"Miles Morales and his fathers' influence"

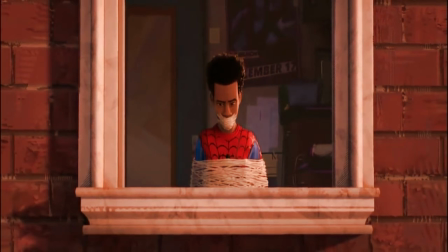497s
He sits with this until he decides he's ready to use his frustration of his failure to save Aaron and to be accepted by the other spiders to break out of the webbing he's encased in.
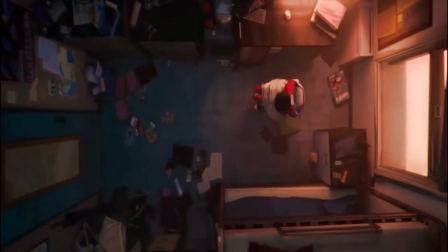505s
He fails because he still feels like he's not good enough.
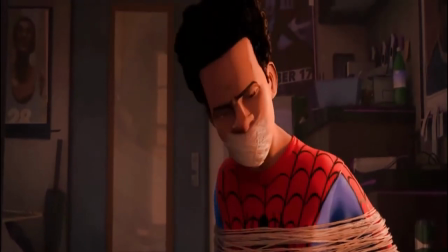509s
His failure and feeling of letting down who he felt was the only person who truly had his back causes him to doubt himself,
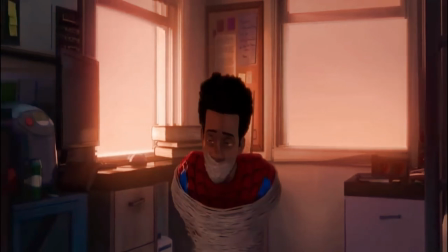515s
and in doing so, prevents him from accessing his powers and escaping. It's at this moment when his third and most important father figure, Jefferson, arrives.
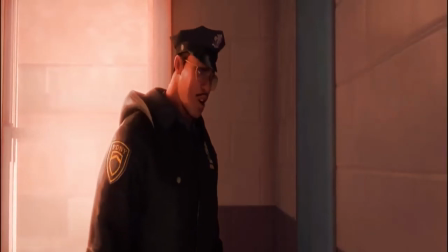524s
And how does Miles react? He stops. Not because he's afraid of his father learning of his newfound powers, but because he's afraid of talking to the only father he has left.
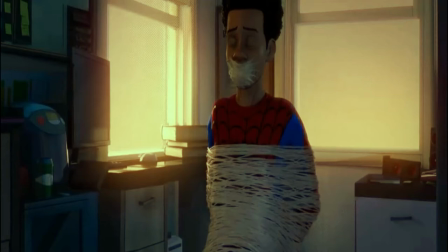533s
That's why when Jefferson pushes Miles to open the door, Miles doesn't seem upset, because there's nothing he could do in this situation. It's only after Jefferson asks if they can talk for a second that Miles seems hurt.
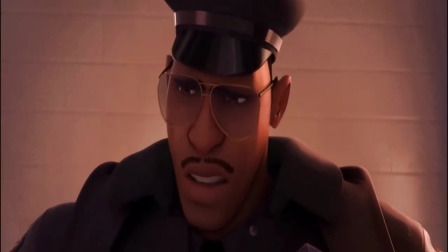548s
Both in part because he feels like a failure for not being physically able to chat, and because he knows what Jefferson is about to say.
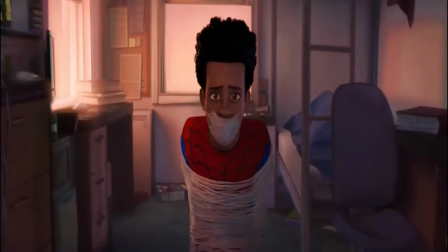555s
However, he doesn't. Jefferson starts the conversation with his supposed reasoning for visiting Miles.
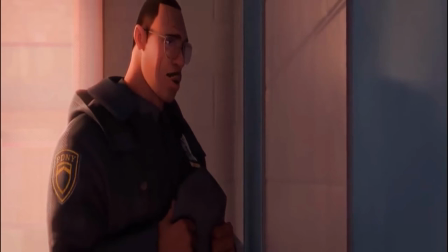561s
Aaron is gone. But he then changes the point of the conversation to how he desires to go closer to Miles and be more engaged in his life.
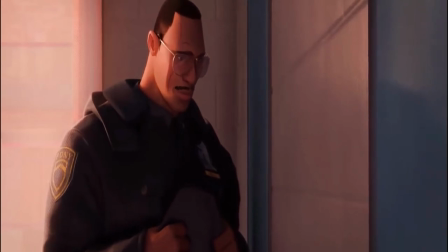568s
maybe due to the fact that he understands how close Miles and Aaron were and how his absence will affect Miles,
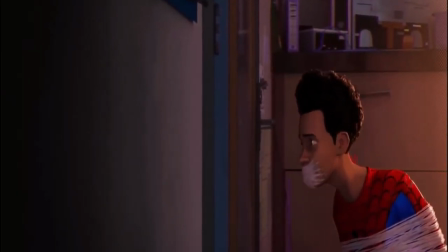573s
or maybe because he doesn't want to lose his son as a stranger the way he lost his brother.
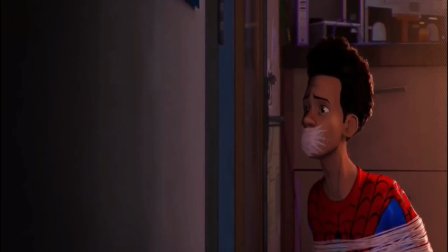577s
Either way, the filming in this shot starts with two disjointed shots, as one is a wide-profile shot of Jefferson in the hallway,
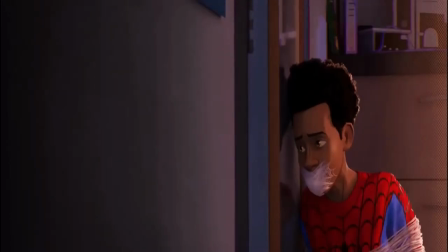584s
while Miles is treated to a medium shot with him in the corner, perhaps suggesting he wants to hide from the conversation he believes Jefferson wants to have.
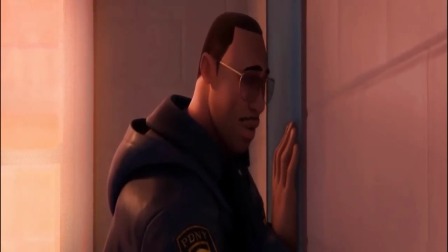591s
Once Jefferson changes topics and starts talking to Miles about how he wants to grow closer, however, both him and Miles have matching shots of a close-up zooming into their faces.
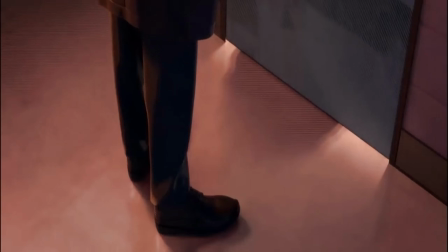601s
From there Jefferson breaks down his own failings as a father and admits to Miles he's not perfect and he understands
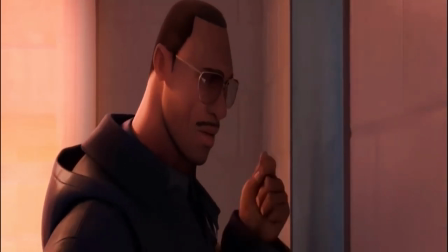607s
that but he encourages Miles to use his own unique gifts and talents or I see this spark in you,
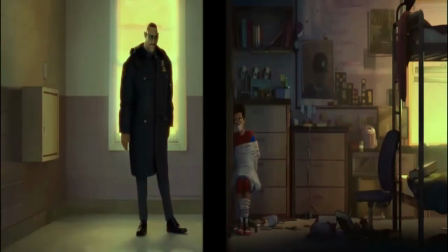613s
it's amazing and tells him that whatever he does with it it will be his and it will be great. Both characters then lean into the door being as close as they can be under the circumstances with Jefferson crossing the halfway line of the screen symbolizing his crossing into a compromise between his way of life and Miles' developing attitude as a hero.
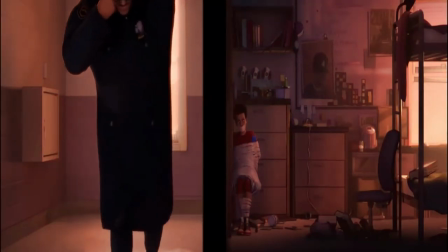631s
The moment then ends with Jefferson reminding Miles that he is loved before leaving.
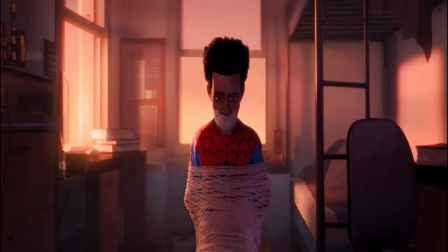635s
In a visual sense, this displays Jefferson moving on because he said all he came to say, with Miles hanging by the door for a moment to process everything that was said. It's after this beep, this moment of calm that had been lacking since the death of Aaron,
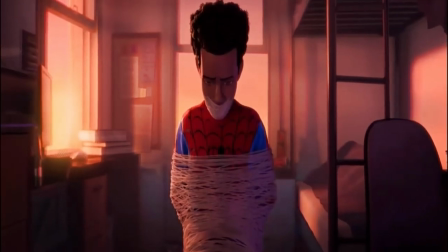648s
that Miles is able to channel the spark within him that Jefferson hinted towards and break free of his largely self-made prison.
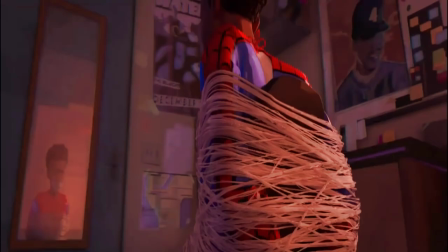655s
The moment is then emphasized with Miles' first controlled camouflage and subsequent donning of his own costume through the wonderful Leap of Faith scene.
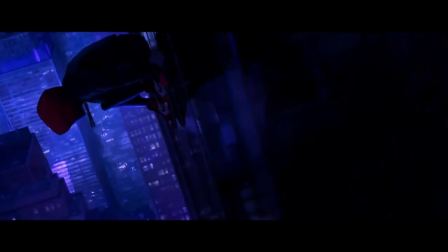662s
It's also during this leap that Miles hears all three of his father figures' voices echo through his mind right before he takes that leap.
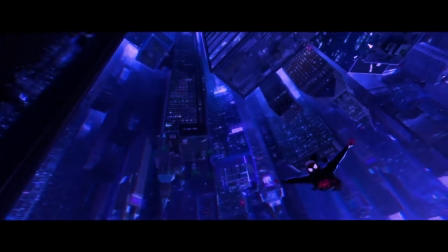670s
And once again, this is the moment where Miles becomes Spider-Man, not through leaping off the building in his own costume,
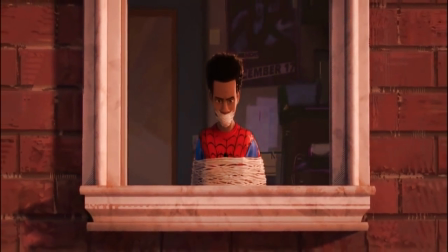677s
but by being forced to listen to the voices of his father figures as they all bestow upon the wisdom that he couldn't have gained anywhere else.